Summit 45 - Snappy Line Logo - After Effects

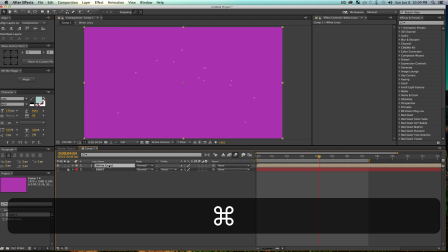(16:18)
We can go ahead and do our classic Mount Mograph trick where you just do Command D to duplicate the layer and go grab a fill effect
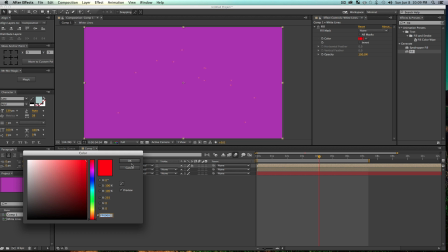(16:25)
and drop this onto your duplicated layer and just make it some other exciting color that just looks horrible,
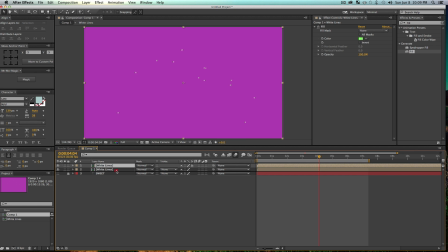(16:34)
and then just drop it behind the other layer and stagger the top layer, and in no time at all you have a much more complex animation where you have staggered colors. So if you go ahead and preview this effect with the motion blur, it might go a little bit slower,
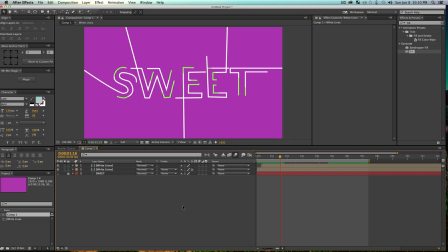(16:51)
but once again, that is a way to kind of sneak the viewer to show sneak the viewer, that doesn't make sense, it makes the viewer kind of think everything's smoother than it is, especially in this case. But as you can see, you know, I have some janky corners there, they're right angles when they should be circles, but we did this really quick.
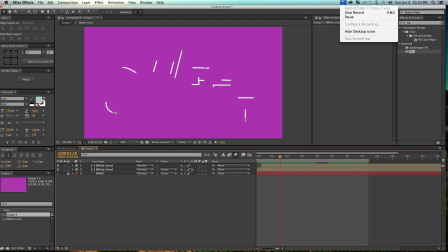(17:09)
I'm not sure how long this video has been. It's 17 minutes for a cool effect.
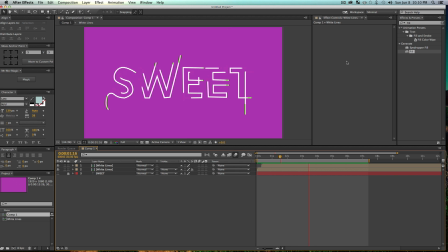(17:14)
I hope you guys like it, and I hope you found it sweet. So anyway, this was Matt from Mount Mograph. I'm gonna try to keep the cool content coming. If you like this video, subscribe to the channel or like this video, leave a comment. I'll try to get back to you, and you guys rock. Peace out and get your learn on.